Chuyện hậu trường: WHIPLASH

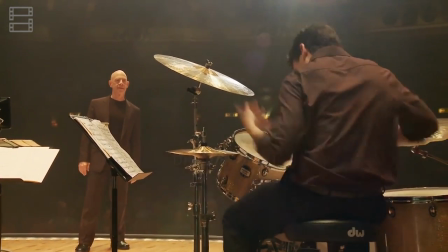498s
Bạn diễn của anh, Ned Lang, người đóng vai Carl trong phim, đồng thời là một tay trống cừ khôi ngoài đời, đã giúp đỡ anh và Austin tập luyện trong quá trình quay phim.
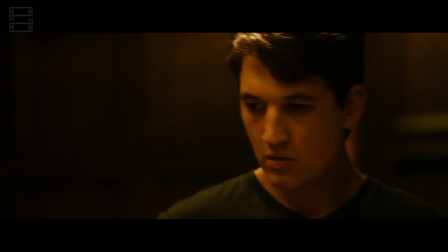506s
Còn diễn viên Austin ngoài đời không hề có trải nghiệm chơi trống. Anh chỉ có vỏn vẹn 1 tháng để chuẩn bị cho vai diễn của mình bằng cách tập duy nhất 3 bài trống mà thôi.
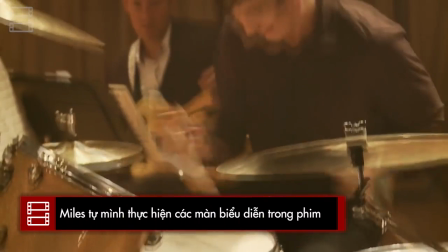515s
Hầu hết các màn biểu diễn của Andrew trong phim được thực hiện bởi chính Miles Teller.
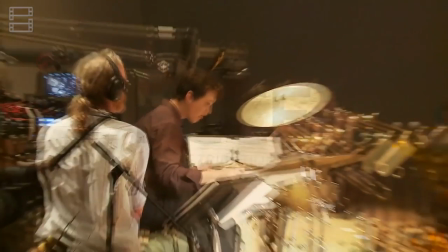520s
Khoảng 40% màn thể hiện của Teller đã được sử dụng cho soundtrack của phim. Trong quá trình quay, đạo diễn Damien thường để một shot quay khá dài.
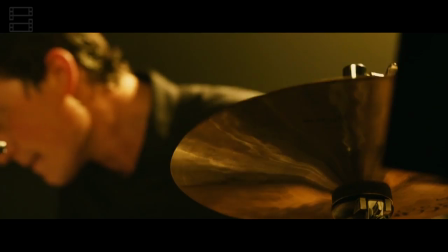528s
Anh muốn Teller đánh trống cho đến khi nam diễn viên gục và kiệt sức thật sự. Nên rất nhiều sự mệt mỏi của Andrew trên phim mà ta thấy chính là của Teller ngoài đời.
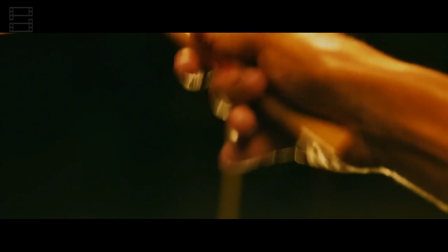537s
Những khoảnh khắc đó giúp Teller và Andrew như thực sự hòa làm một,
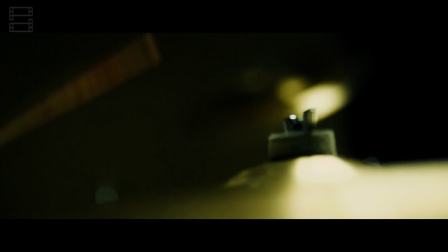542s
bởi Teller thấu hiểu sự nỗ lực của Andrew và Teller cũng đồng thời phải đổ mồ hôi và máu cho những phần tập luyện này.
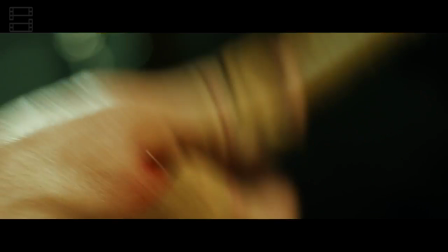548s
Có thể nói, sự nghiêm túc của Miles Teller cho vai diễn cũng chính là sự nghiêm túc của Andrew với sự nghiệp trở thành một Buddy Rich huyền thoại thứ hai.
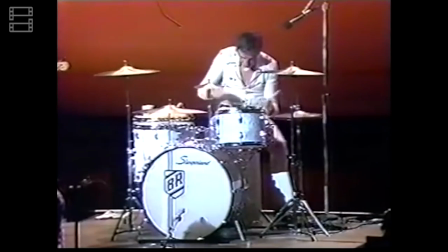556s
Khá thú vị khi Buddy Rich ngoài đời cũng chia sẻ rằng anh chưa bao giờ được học tập bài bản về kỹ thuật đánh trống.
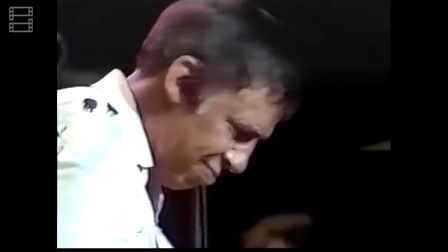562s
Anh chỉ đánh bằng bản năng và những gì sẵn có bên trong mình mà thôi. J.K.
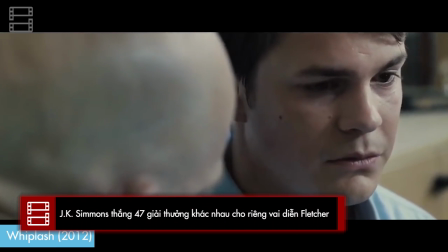567s
Simmons đã tham gia dự án Whiplash từ phim ngắn cho đến phim dài, trong vai người thầy giáo nghiêm khắc đến mức cực đoan,
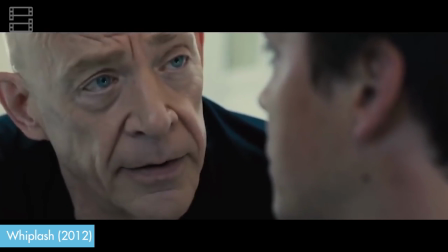573s
người luôn mong đợi sự hoàn hảo tuyệt đối từ sinh viên của mình vì ông tin rằng đó là cách để phá vỡ giới hạn và chạm tới sự
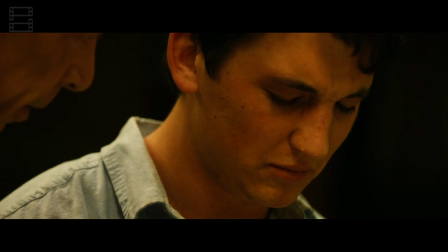580s
vĩ đại. Diễn xuất của ông được đánh giá rất cao từ cả giới phê bình lẫn khán giả.
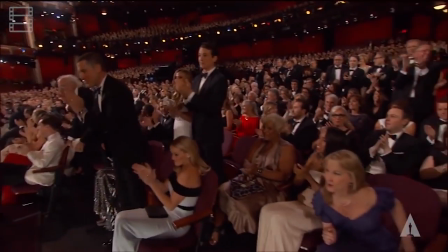584s
Tổng cộng, Simmons đã giành được 47 giải thưởng khác nhau cho vai diễn, trong đó có tượng vàng danh giá của Viện Hàn Lâm cho nam phụ xuất sắc nhất. Bản thân ông ngoài đời cũng là người có nền tảng về âm nhạc. Mẹ ông là giáo viên dạy âm nhạc ở trường trung học, còn cha là trưởng khoa âm nhạc tại một trường đại học,
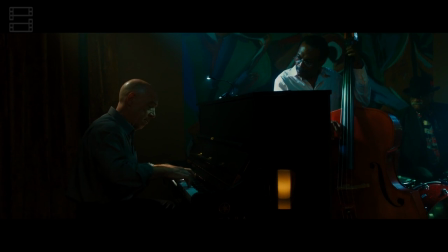601s
nơi mà bản thân Simmons cũng từng học một khóa thanh nhạc. Ông cũng từng chơi piano trong quá khứ và đã tập luyện trở lại để chuẩn bị cho vai diễn thầy giáo Fletcher.
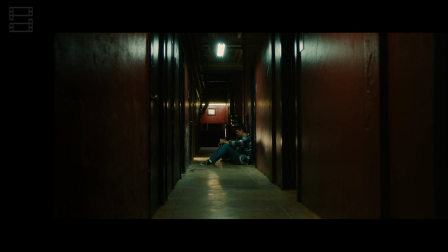610s
Còn bây giờ, tớ sẽ nói một chút về một vài các cảnh quay ấn tượng trong phim. Phần này có thể sẽ hé lộ nội dung của phim, nên các bạn hãy cân nhắc trước khi xem nhé.
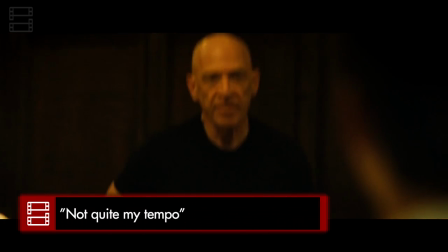618s
Bây giờ, tớ sẽ nói về cảnh tượng mà tớ ấn tượng nhất. Để thực hiện cảnh quay khá đau đớn và căng thẳng này, J.K.
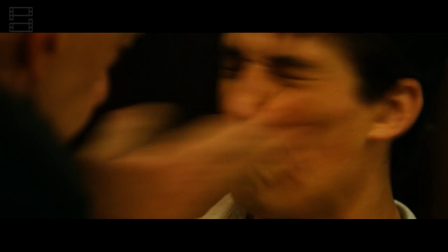624s
Simmons và Miles Teller đã quay khoảng vài cảnh và Simmons chỉ giả vờ tát Miles bằng kỹ thuật diễn kịch câm mà thôi.
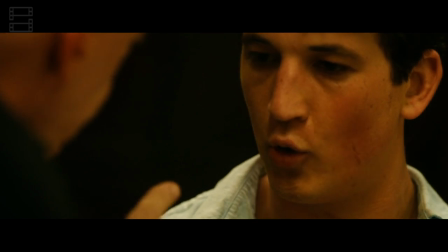631s
Tuy nhiên, trong shot quay cuối cùng, Simmons và Teller đã quyết định quay với một cú tát thật sự, mặc cho nó có đau đớn đến như thế nào.
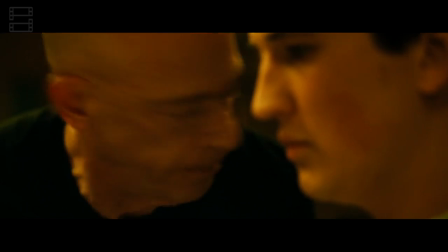639s
Và đó chính là cảnh mà chúng ta đã được xem trên phim.
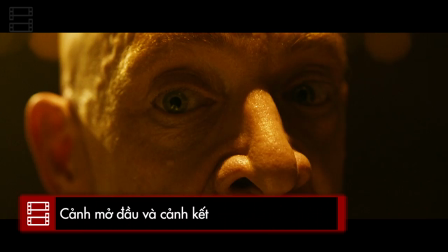645s
Trong một cuộc phỏng vấn, đạo diễn Damon khẳng định rằng cái kết mở của phim cũng ngầm dự đoán tương lai của Andrew sẽ giống như Charlie Parker,
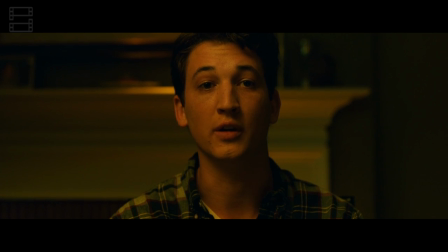653s
người nghệ sĩ đã chết do say rượu ở tuổi 34. Điều này cũng đã được đề cập đến trong đoạn ăn tối với gia đình mà tớ cũng có nhắc đến ở đầu video clip này.
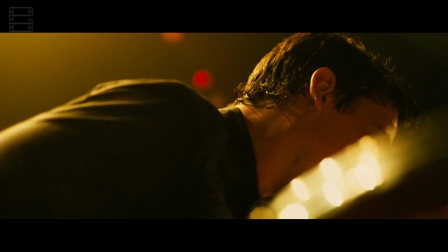661s
Damon cũng chia sẻ, anh quyết định kết thúc bộ phim mà không có bất cứ cảnh nào giữa Fletcher và Andrew sau buổi
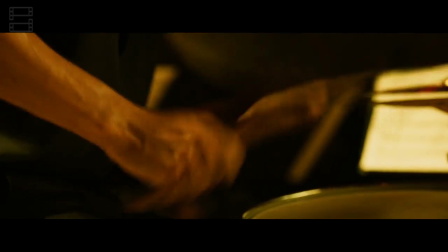667s
diễn là bởi anh tin rằng mối quan hệ của hai người vẫn còn nằm trong do dự và chưa thật sự được giải quyết triệt để.
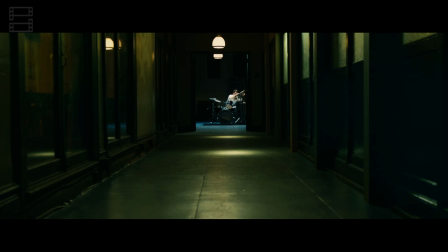673s
Như vậy là Whiplash bắt đầu bằng nhịp trống dồn trong một góc căn phòng lẩn khuất,
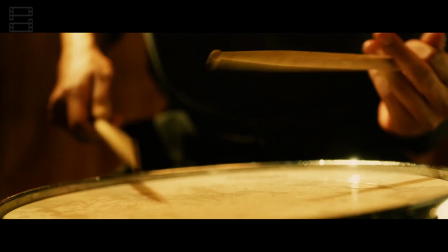678s
tối tăm và kết thúc ngoạn mục với màn solo trống dài tới 9 phút dưới ánh sáng đèn sân khấu rực rỡ,
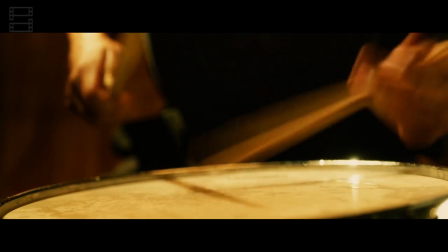684s
chói lòa. Phim khiến người xem muốn nín thở để rồi vỡ tung trong những giai điệu, tiết tấu đầy bi hùng mà đạo diễn dùng để định nghĩa cho sự vĩ đại. Và vừa rồi là những thông tin mà bọn mình muốn chia sẻ với các bạn về quá trình thực hiện bộ phim Whiplash mà mình đã tổng hợp từ các trang báo trong và ngoài nước. Không biết là những thông tin này các bạn cảm thấy thế nào? Bạn cảm thấy thú vị và ấn tượng với thông tin nào nhất mà Sương Mai đã đưa ra trong video clip ngày hôm nay? Và có thông tin nào mà bạn biết mong muốn chia sẻ với bọn mình mà mình chưa kịp đề cập hay không? Các bạn hãy để lại bình luận dưới video này để chúng ta cùng chia sẻ với nhau nhé. Cảm ơn các bạn vì đã đồng hành cùng mình trong video clip ngày hôm nay. Xin chào và hẹn gặp lại trong những video clip tiếp theo.
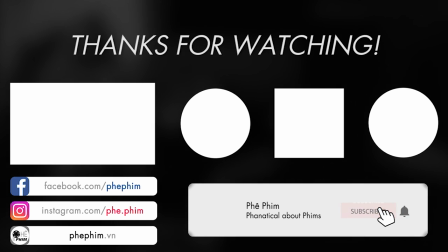726s He's looking at you, kid. Got it. Look at me. I love you more than I've ever loved anyone.